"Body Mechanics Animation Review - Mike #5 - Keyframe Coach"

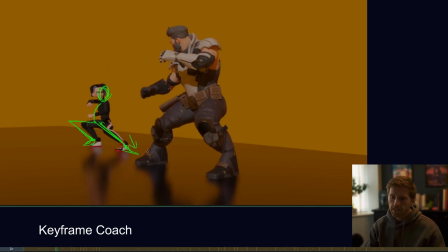So I reckon here you could probably have this foot facing him and just add to the dynamism of the pose, I guess. So you got straight against bent, and then also have like a bit more of a arc in that, a line of action, sorry, sort of.
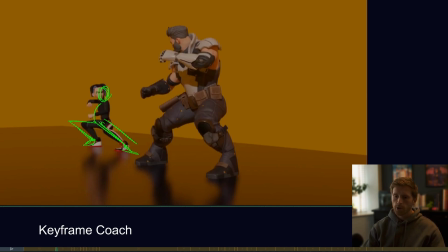So you kind of feel this line of action through her body and chest and spine shape. And then here for body mechanics, not so much posing, but it kind of feels like we don't adjust the weight over. So she's in this anticipation pose back here.
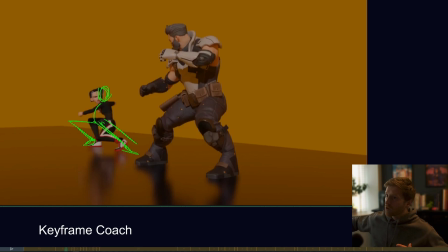She would need to move over to transfer that weight onto the front leg before then taking her weight off of the back leg. And at the moment, those things happen at the same time. So I'd actually delay that spin a bit, have it a bit more.
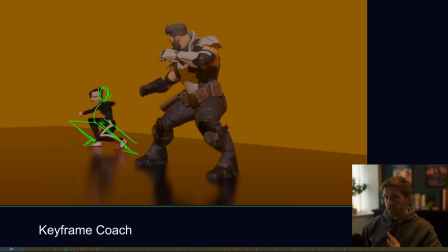So she starts to do that rotation, but it's mostly about getting the translate of the hips and her body over to screen right. So then we're over her standing leg and we can pivot around that.
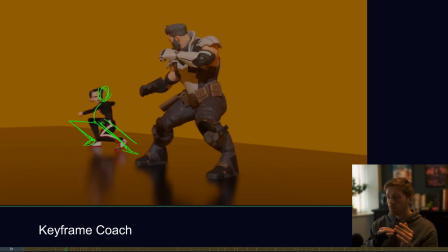So just think about that when we're transferring weight, to never move the foot before the weight is kind of taken by the other foot. Sorry, got a slightly tickly throat.
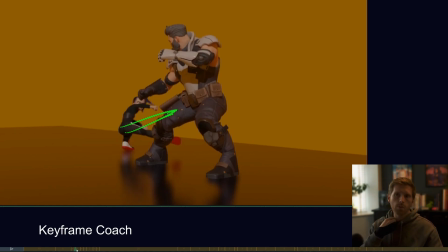And then here I was kind of thinking about how can we make this kick work to be a bit clearer. And I was thinking about Chun-Li's kick in Street Fighter. That's Street Fighter, right? If it's not, I'm going to get massacred.
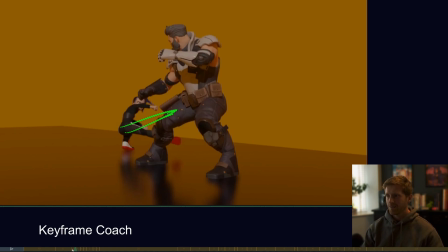But it's a fighting game character, Chun-Li. But when Chun-Li kicks, kind of has like, you know, you have like the peaks, and then this is all just like smoke or
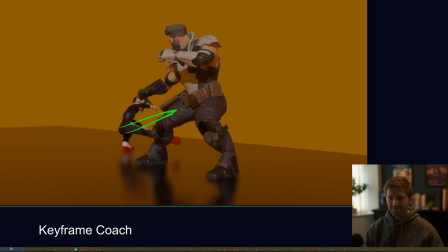steam just smears behind her. So I was thinking if you arc this leg up and then kick through, and then potentially kick up, so you basically,
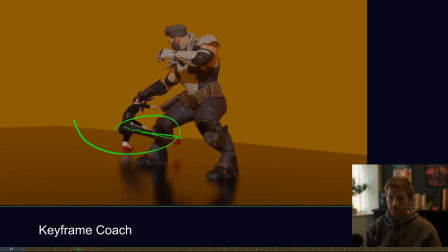instead of just going from here to here, which is not a huge amount of change, and you would have to kind of do that. I mean, if you wanted to sell that, you could sell that by, having an in-between, which is,
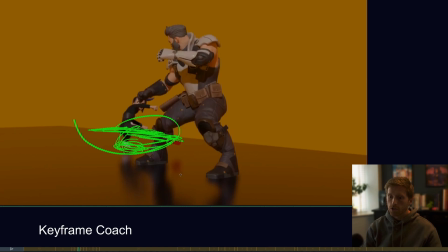this big kind of arc, and you could have a smear that kind of bridges all of that gap. But at the moment, I don't feel a massive arc there, and I feel like you want that arc to sell the motion. So I'd go up more with the leg in anticipation.
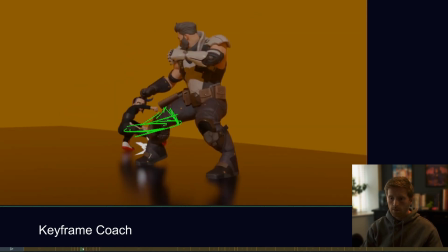Just get rid of that. So you see, kind of
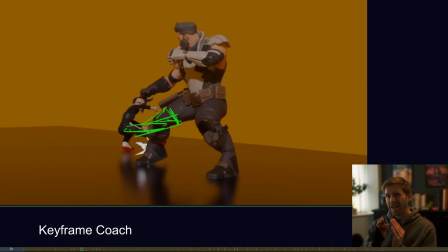arc down versus the movement which you have right now, which is barely visible because in screen space we're not actually moving that much. I'm sure you are moving a lot in 3D space, but in screen space we're not moving a ton.
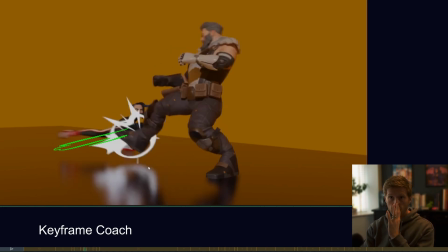And then obviously coming through, and actually what I thought might be good is having a go straight into that step.
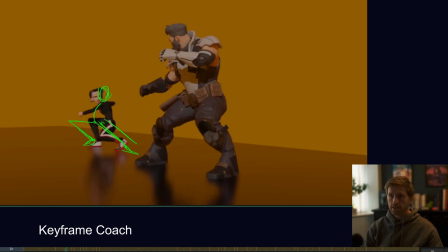So we hit the floor with that, and it's like taking out his leg versus a kick and then a step. Because we're going straight from this into that final pose, it makes sense to plant that foot so then she can then transfer the weight onto that foot.
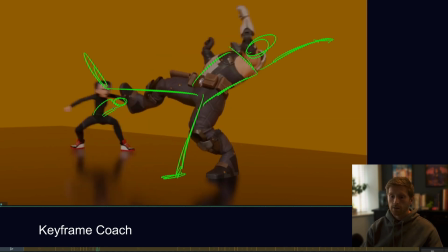And then I'll just be wary of, again, dragging her head, dragging everything in rotate X, making things feel nice and overlappy and organic.
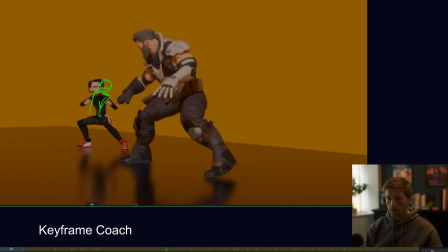And then here,
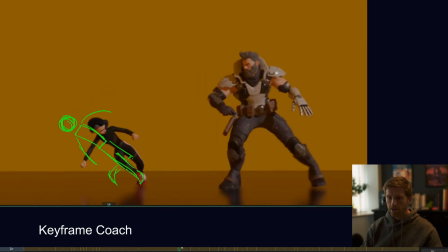so kind of looks a bit breakdancey right now, but essentially,
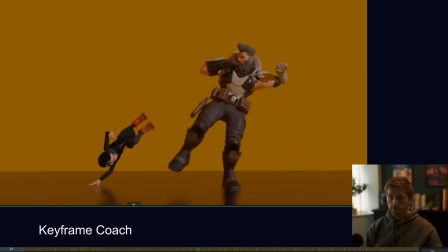so one of the issues is the arc of the head. You can kind of feel that go a bit like this in there, and it's just a bit noisy. So I always track the arc of the head, like I said, because that's the thing we're kind of focused on, even if it's subliminal or subconscious, we're focused on that.
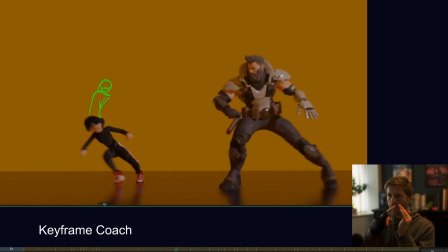So I just make sure that your your head arc kind of follows an arc which is like this, versus having any kind of mess in there, which just will take away from the clarity. So probably start further back, give you more room to go.
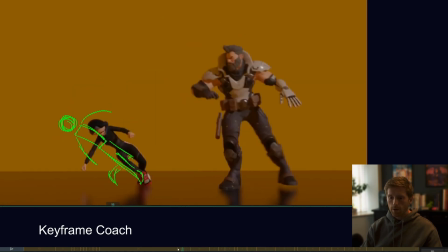When I play through, you hopefully see what I mean, how this can feel a bit nicer. You kind of see that head progresses along like that, and then I'm getting the hand further underneath,
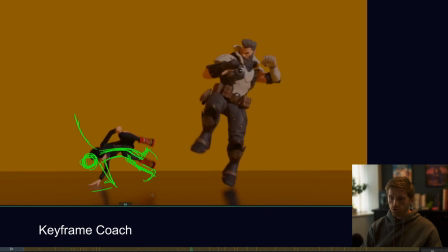and also getting more stretch on this leg that's planting, before then compressing everything, getting a line of action through the body, which is counter to that. All right, where was I?
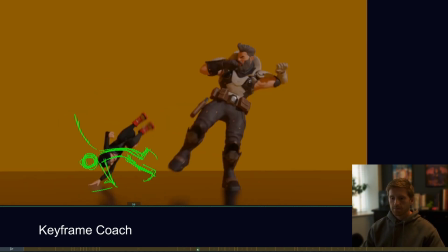So headspace, track that, make sure it's nice, always progressing kind of screen right. Nice compression. I think bringing the legs into a clear silhouette would be cool. So they some tracing paper.
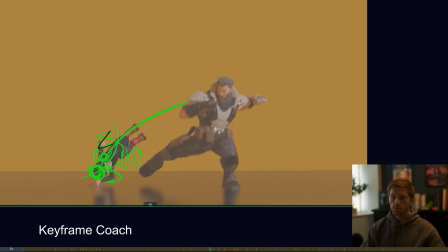So we kind of get a bit more, 1, 2, 3 with the lines. Right now they're kind of stacked and it's not super clear. I mean, if you really want, that kind of heels together, close together feel, there's ways of doing that as well.
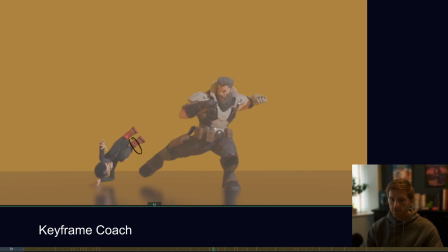You could potentially have those like that, and then what terrible pose. Really get those knees up high.
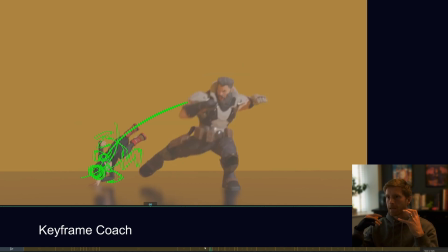But I think the important thing is having, that big contrast change, but also the kind of clarity of the three joints in there. And then another thing to note, I guess, is that line of action change through the body. Again, just giving us contrast between our poses.
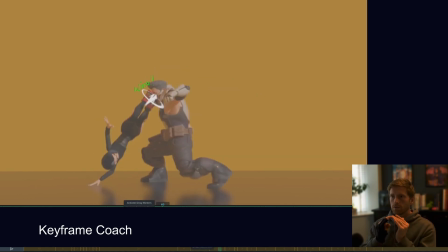One thing I thought was nice is you kind of do this staggered spacing that they do in anime, where, you have this 1, 2 with a very slight ease, and then a big explosion there.
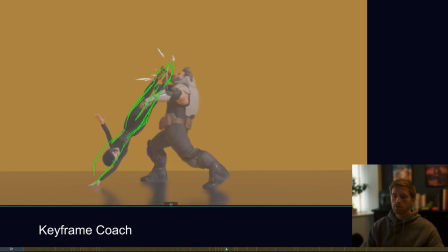That's really cool, really successful. This is just, I guess, a pose change. Arm goes back a bit, kind of extend, when you extend your bottom half, I guess you would extend the top half as well to really stretch that whole body out.
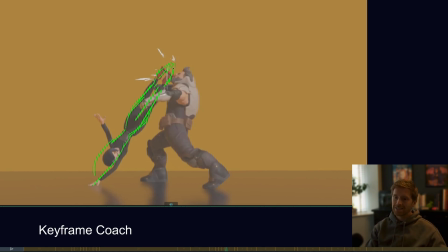Whatever you can do to kind of get this nice tapering and arrow-like feel to the character when they're squashing and stretching. You know, you're essentially doing bouncing ball squash to stretch
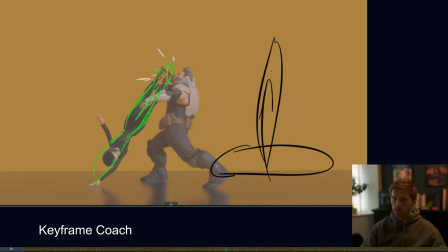when you're doing any kind of motion like this. So it would be nice to maybe point the toes if you can get one leg in front of the other so that, you know, we kind of taper to a point. It would just feel really cool.
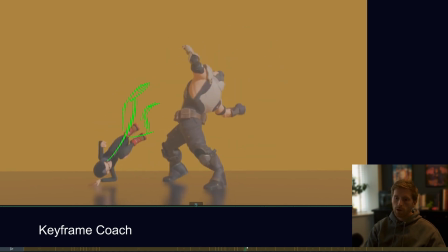And then in this recoil, I felt like you could potentially offset those legs so it doesn't feel so like a in-out move. I mean, that's a preference thing as well, I guess. But as well as that, you kind of kick out.
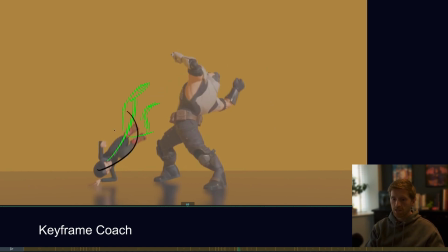So you do an antic with this kind of compression, and then we kick out in that sort of arc. We kick him over there.